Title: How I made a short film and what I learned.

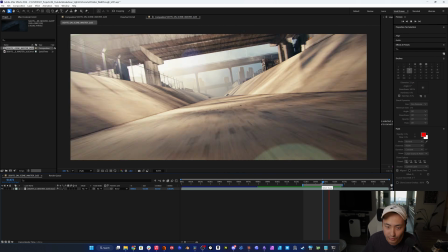[8:17]
And then this wave crashes, and as you dig deeper, you might find yourself at places that you never would have found yourself otherwise.
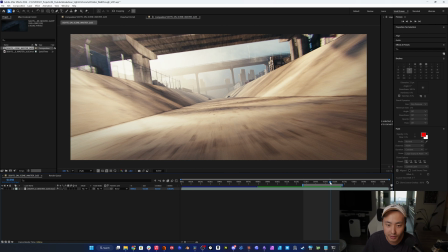[8:24]
And then I'm taking a bit of inspiration from skateboard filming here. So there's this technique where you would film a skater doing a line, and the line is when you're doing multiple tricks consecutively in a single sequence.
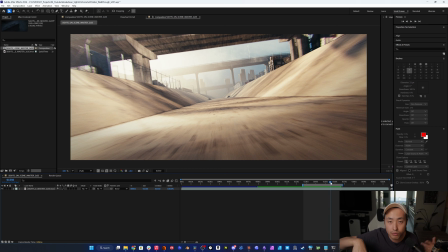[8:37]
So you would end the sequence by filming the ground, and then on the following shot, you would start that sequence by pointing the camera at the ground and then pull up.
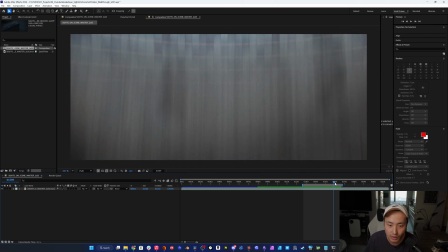[8:46]
So that way you would have this transition that moves through. So that was the inspiration behind this transition.
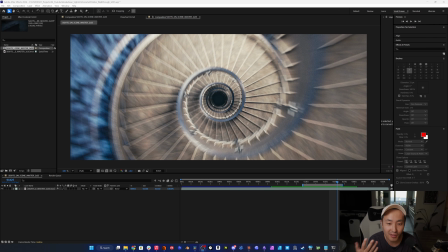[8:54]
Another little skate story that you wouldn't know about unless you're in the space is that the reason why this particular spot is in the film is because there's this professional skater, Sami Baka, and he revisited this spot, I think 72 times or something, and he doesn't have a car, and he lives in Las Vegas,
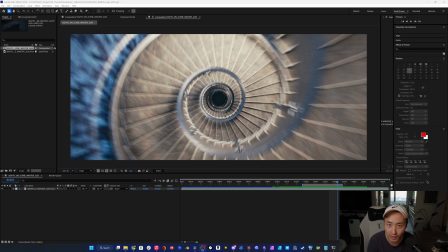[9:13]
so he has to take a megabus from Las Vegas to LA, where the spot is at, 72 times just to make the single trick. And as I was moving through this project, I just found that story very inspiring,
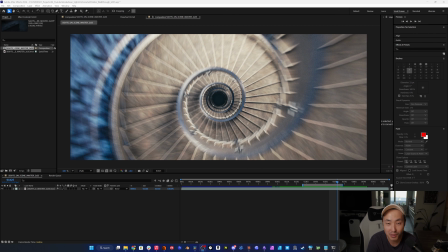[9:26]
just in terms of the perseverance and the commitment and the passion and the obsession that often comes with skateboarding. So I thought that this spot deserved a space in this short.
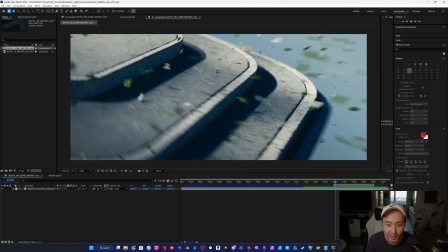[9:37]
So we fall down this rabbit hole of a spiral staircase, and then we come out to what I call the ender section.
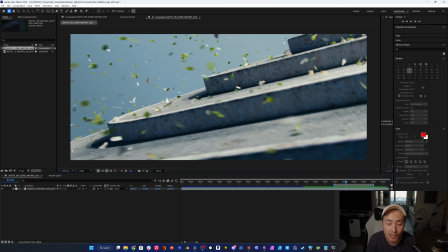[9:43]
And an ender in skateboarding is considered the last trick of your part when you're filming a skate part. And most often than not, it involves the most difficult trick or the scariest trick.
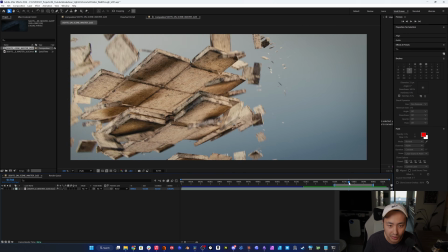[9:56]
And there's a lot of staircases and stuff that have been enders. So I figured that the last section would be all stairs.
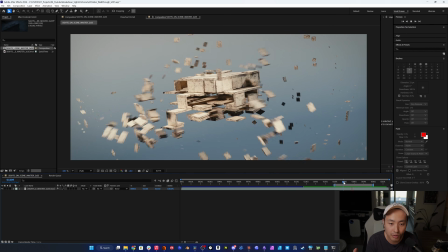[10:02]
This shot here is a direct reference to the Macba 4, a famous spot in Barcelona.
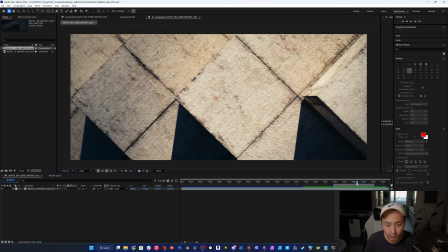[10:07]
It's not a 4-star anymore, but whatever. And these pieces are sort of forming together and forming the staircase, and then the staircase explodes.
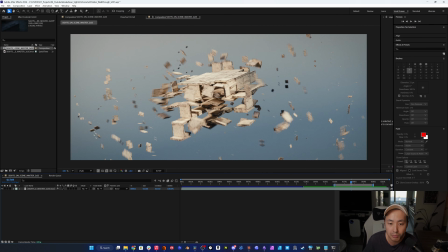[10:15]
And I just thought about how certain spots have this ability to bring skaters together to one single location. And through that, certain spots kind of get this legendary status around them.
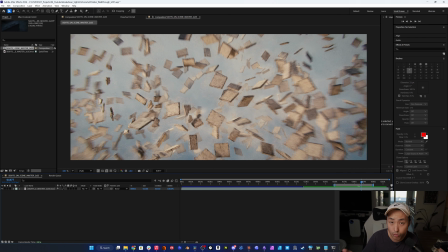[10:27]
A lot of these spots have changed throughout time, and some don't exist anymore. But a lot of these moments, a lot of these tricks that went down remain in skate history forever.
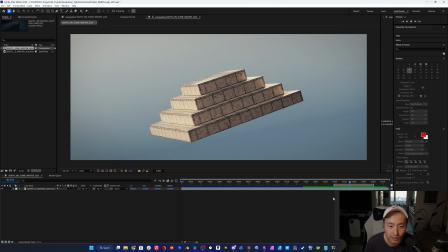[10:37]
So that was kind of the idea behind this. So all the pieces come together, and then the staircase explode, and then we transition into this moment.
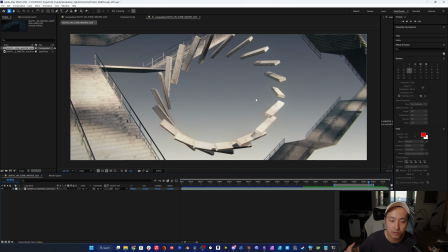[10:45]
And this is meant to speak to the experience of skating something big and scary. So at least for me, it's always been a bit of a process where it takes a moment before you are actually able to commit and go for it.
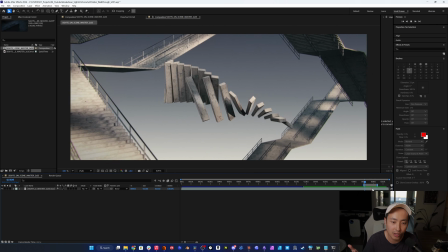[10:57]
So these stair steps have a little bit of a hesitation before they lock in, and then they form and the camera pushes through.
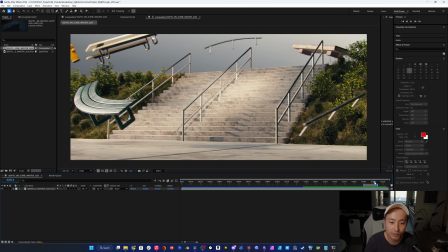[11:03]
And arguably the most famous stair set of them all, El Toro High. So when I was thinking about what I should have as a last shot, it had to be El Toro.
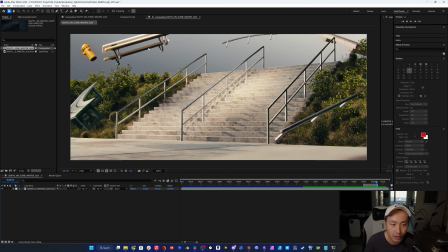[11:13]
And we have a culmination here of some spots and some elements that we've seen throughout the film.
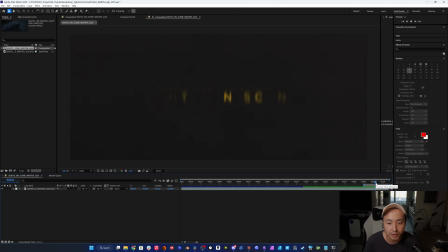[11:18]
And then we animate out to the end titles and the credits and all that stuff. All right, so that was a broad overview of the project. But before we move on, I just wanted to recap with these 3 tips that I think could be useful for your own projects.
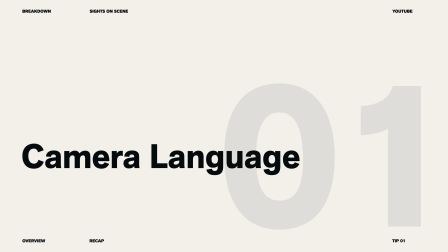[11:31]
And the first tip is in regards to your camera language. And we usually move the camera to follow the action to keep things framed and readable. But your camera language can be so much more than just simply following the action, right? So as an example, say that you're working on this beauty project and there's this product that is the main sort of hero in the film. Well, in this case, it might make more sense to be more minimal and more subtle with your camera moves. Or maybe you're working on a sports-related project. Well, in this case, it might make more sense to be more dynamic and dramatic with your camera moves. But maybe it turns out that this sports piece is actually about the glory of winning, perhaps. Well, then the focus should shift to that narrative instead. As you probably can tell, these things are all contextual, but I find that when the camera language is designed with the right intention, it can really help elevate a project as a whole. The second tip I have for you is in regards to lensing.